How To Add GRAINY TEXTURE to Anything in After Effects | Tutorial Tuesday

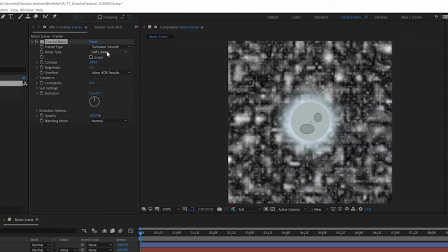(3:53)
Now simply increase contrast way up,
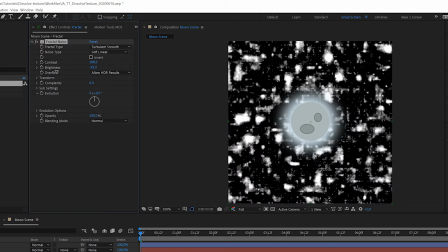(3:56)
decrease brightness considerably and finally make the evolution shift over time by Alt or Option clicking the stopwatch
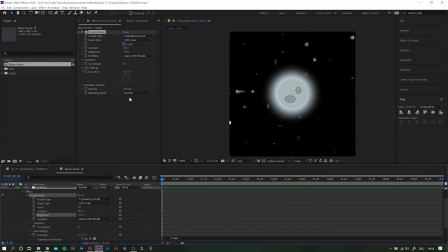(4:04)
and as an expression type time times, I don't know, 100 or something around that. Okay, I'd say the animation itself is done. But we're not stopping there.
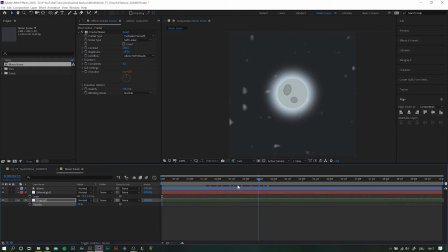(4:17)
Let's start stylizing our look a little more. First off, I want to add a glow effect to the background, because, well, stars glow, right? So, as you might have guessed, I'm using my new favorite Deep Glow by Plug and Everything.
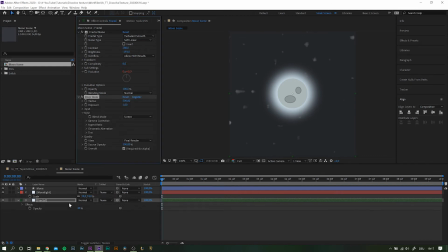(4:32)
Link is in the description. Apply to your sky background and play around with the numbers and settings until satisfied. Then move one layer further to the front, which is our moonshine. While I don't dislike the looks of it, I still want to add more interest and custom look than just a plain and simple fade.
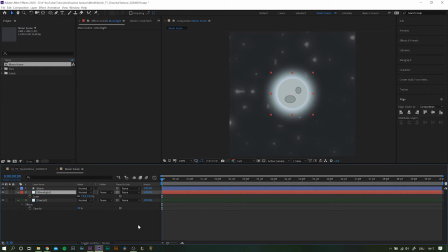(4:51)
So here's a nice trick to make gradients look more textured. Simply go to blending modes.
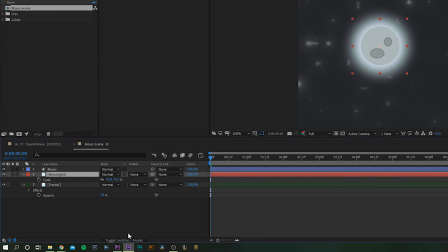(4:57)
If you cannot see those, click down here or hit F4 on your keyboard to toggle between the modes.
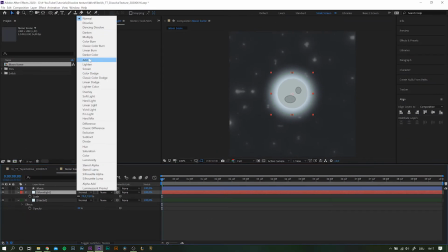(5:03)
And change the blending mode from normal to dissolve. Now you will get this really interesting texture.
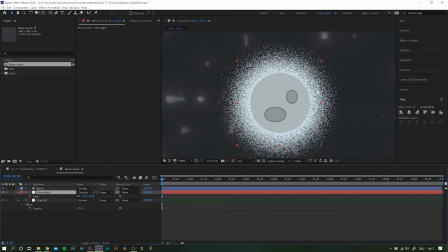(5:10)
This is a trick I picked up from Ben Marriott, and I really love the aesthetics of it.
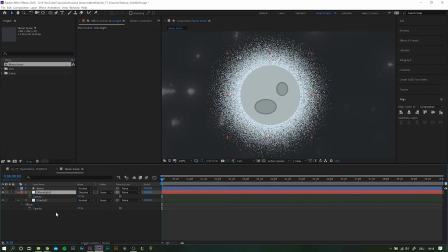(5:15)
However, right off the bat, I think this looks a little too rough and densely packed. Because of how dissolve works, lowering the layer opacity will result in a looser bunch.
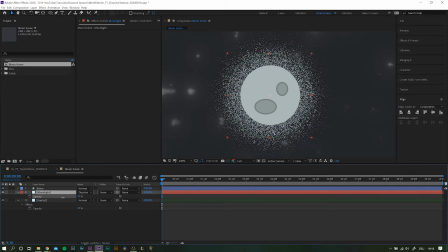(5:27)
But it always will show the sharp edge dots, or squares even. But there are a couple of ways to soften everything, just a little.
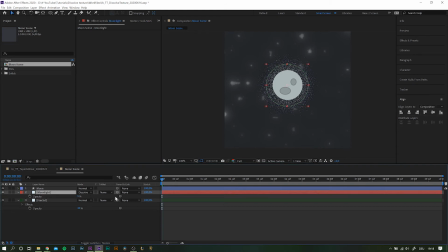(5:37)
One method I like to use to address the edginess is a subtle turbulent displace. So search for turbulent displace and apply it to the layer. All you gotta do is decrease the amount and play around with the size. It is a minimal change, but it will diffuse some of the edges.
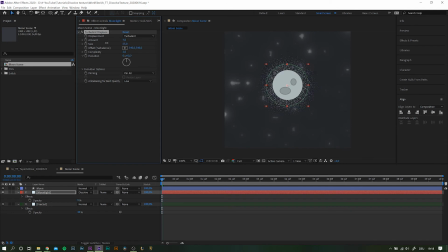(5:57)
But the method I prefer over that one is roughen edges. I talked about this one in a previous video where I used it to make a sticky liquid animation, which you can check out in the annotation right now if you want to find out more about it.
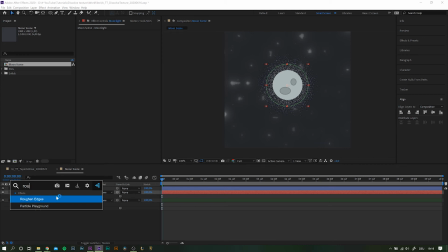(6:12)
Again, we will set this one up in a quite subtle way. Just make the dissolve smoother ever so slightly.
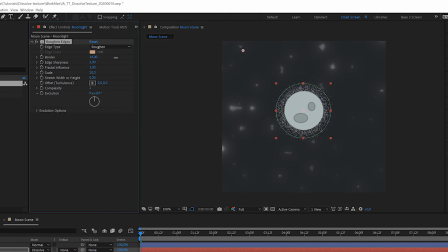(6:21)
Increasing the border value will alter the border shape completely, all the way until you get those almost spike-like shapes,
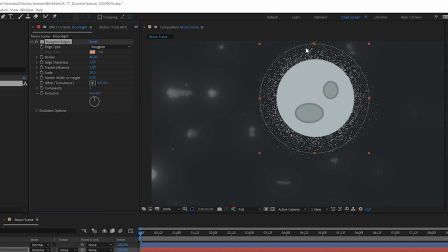(6:28)
which can also result in interesting designs. Say, a hot glowing sun, for example. But that's not what we're going for with this one, so decrease the value again. With edge sharpness, you then can make the dots either more compressed and dense by increasing,
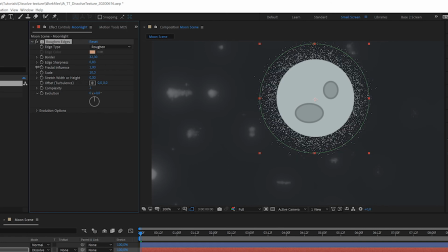(6:46)
or distribute them a little by decreasing the value. And finally, the scale specs can alter the shape in yet another way. So you can see that roughened edges really comes with a bunch of ways to alter the outcome.
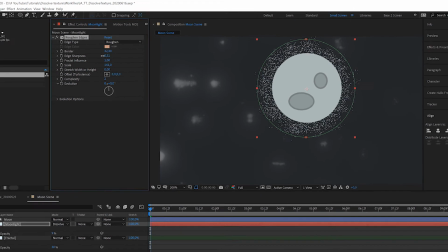(7:00)
If you still feel like there are too many dots and spots, you can simply decrease the mask's feathering.
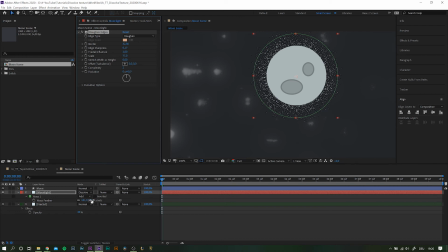(7:07)
And last but not least, let's add the same technique to our moon. However, we do not want the texture to cover the whole thing.
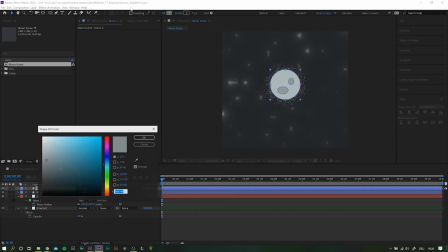(7:14)
Instead, we want to add depth by giving it a shaded area.
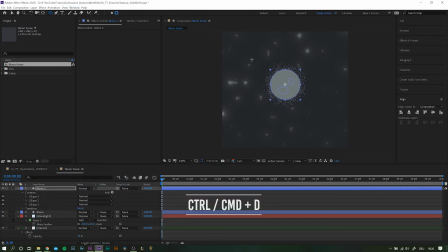(7:19)
Simply duplicate the moon layer with Ctrl Command D and place a mask similar to this one. Set masking from add to subtract,
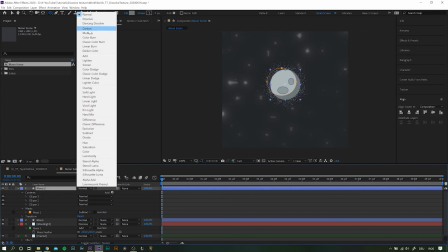(7:29)
increase feathering, change the blending mode to dissolve, and use the same procedure as before.
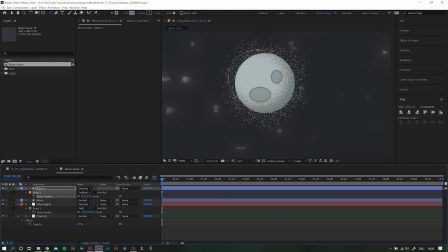(7:35)
Add a few effects and play around with the different options until you find your style. Don't forget to disable the rotational expression on this one, otherwise the shape will constantly move around. And now, last but not least, parent the dissolved shine layers to the moon,
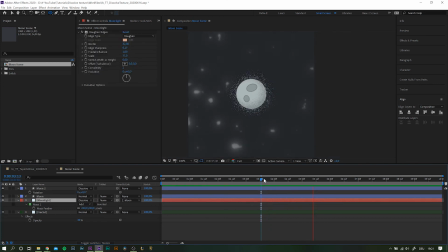(7:52)
so they rotate together with it, because without any movement you will not see the shift in the texture. And there you have it, guys.